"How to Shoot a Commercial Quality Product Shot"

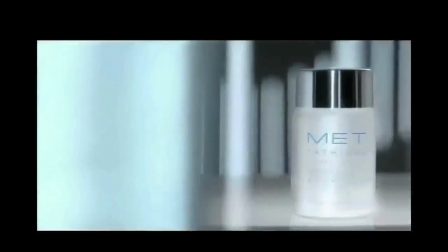0:10 Most commercials need product shots.
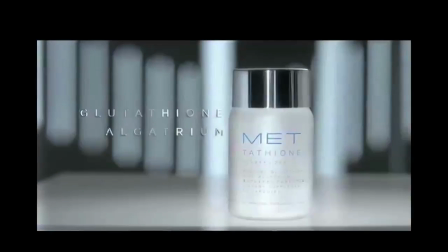0:13 I find shooting them to be very rewarding as they require a set of techniques different to any other subjects. What follows are the techniques I used to achieve this shot.
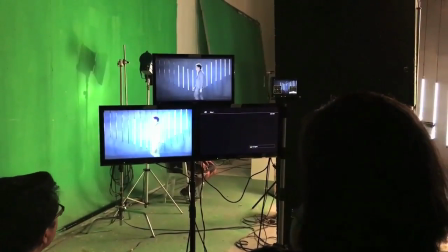0:25 The lighting style of the ad was based around a cannon of running LED tube lights.
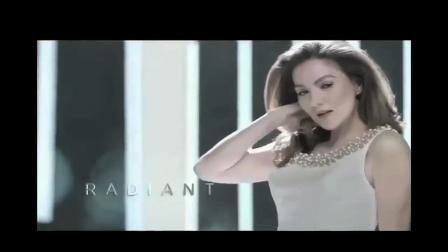0:30 The director wanted to input the style of the celebrity shots to the product.
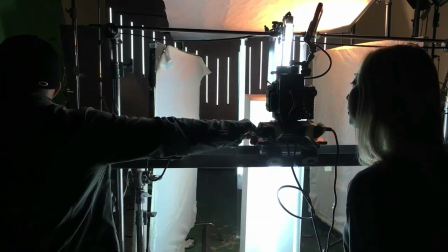0:34 I built a loose light box around the product, using three silks from the dop kit, with two either side of the product.
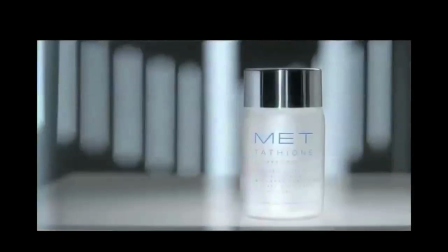0:43 This was to stop elements in the studio, like monitors and practical lights, from reflecting in the chrome lid. I did not light the silks, but they were bright enough to bring out the contour of the lid.
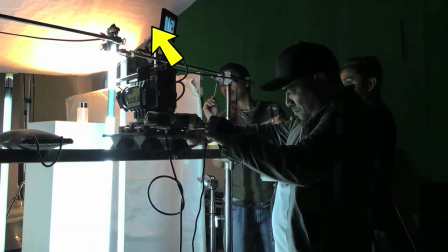0:55 I used a bleached canvas on a dop kit frame for the roof of the light box. I lit this with a 50W Kinilux light.
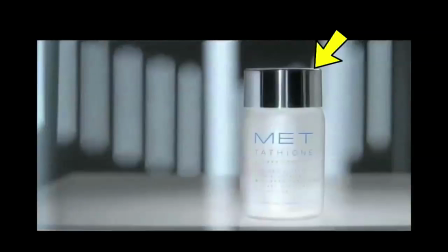1:03 It gave a slight overall fill on the top of the lid, forming this thin line, to separate it from the dark background.
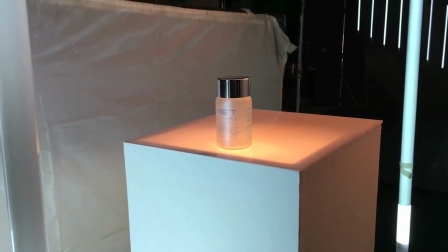1:11 The main key light was from the bottom.
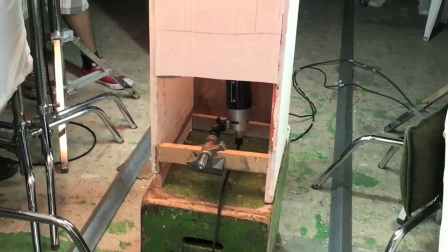1:14 I used another Kinelux 50W light, gripped to the inside of the pillar, shining onto a white plexi platform.
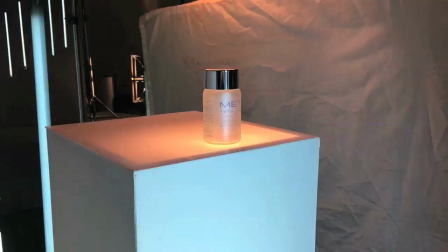1:21 The low-angled key light helped bring out the frosted texture of the product's glass,
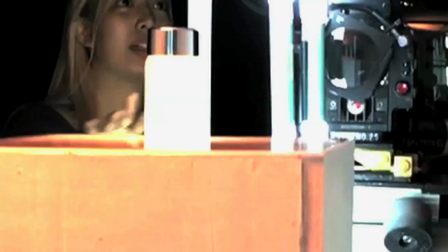1:26 and made the slightly translucent liquid inside the jar subtly glow.
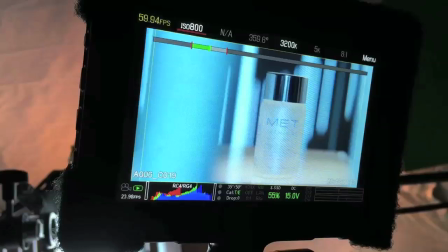1:31 I dimmed the Kinelux till the light and exposure captured the exact look I was after.
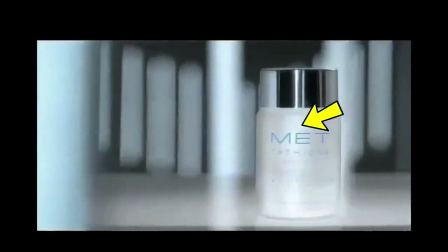1:38 2. LED strips in the foreground cast a subtle soft line on the center of the product, helping capture the curvature of the product.
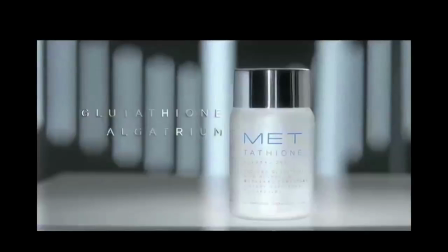1:47 As data is a two-dimensional medium, there is always a risk of making the product look flat if the lighting is too even.
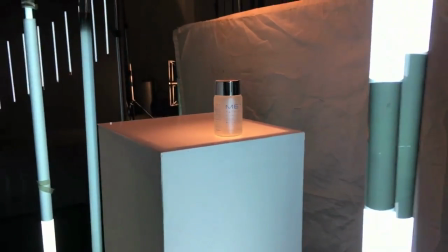1:55 To manage the high output of the foreground tubes,
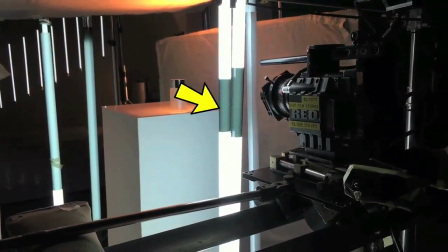1:59 I wrapped ND9 gel around only the portion of the tube that was seen on frame,
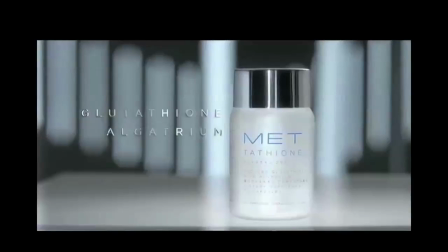2:05 leaving the rest to work as a fill light. This particular product had very fine writing on it, so I wanted my sharpest lens. But also I wanted an extremely shallow focus, so I needed a high-speed lens with a full open aperture to shorten the depth of field.
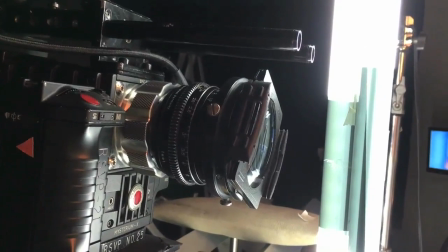2:22 I used a Carl Zeiss 50mm high-speed with a three-bladed aperture.
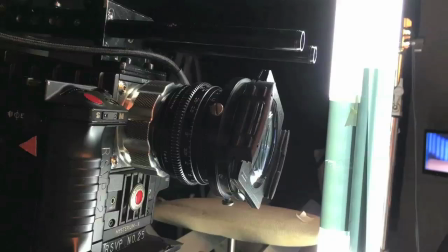2:28 This lens is sharp and shallow at the same time, but it does not have very close focus capability. So I used a plus one diopter to achieve a close focus to give more depth to the shot.
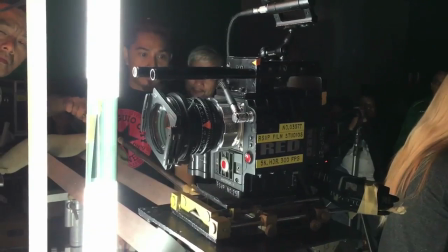2:41 Because we were so tight to the product and in such close quarter,
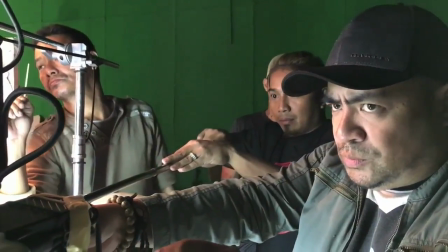2:45 the slightest motion resulted in a very dynamic track with plenty of parallax.
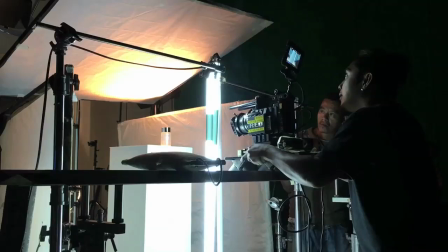2:50 I used the Kinetrax in the cat tracks configuration, but a slider could have worked just as well.
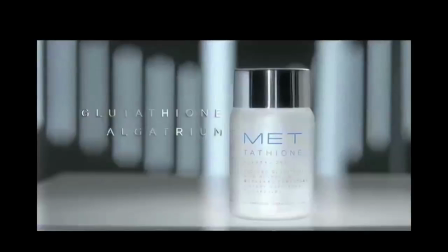2:57 Well, those were the techniques I used to light this product shot. I hope this film has been useful to you.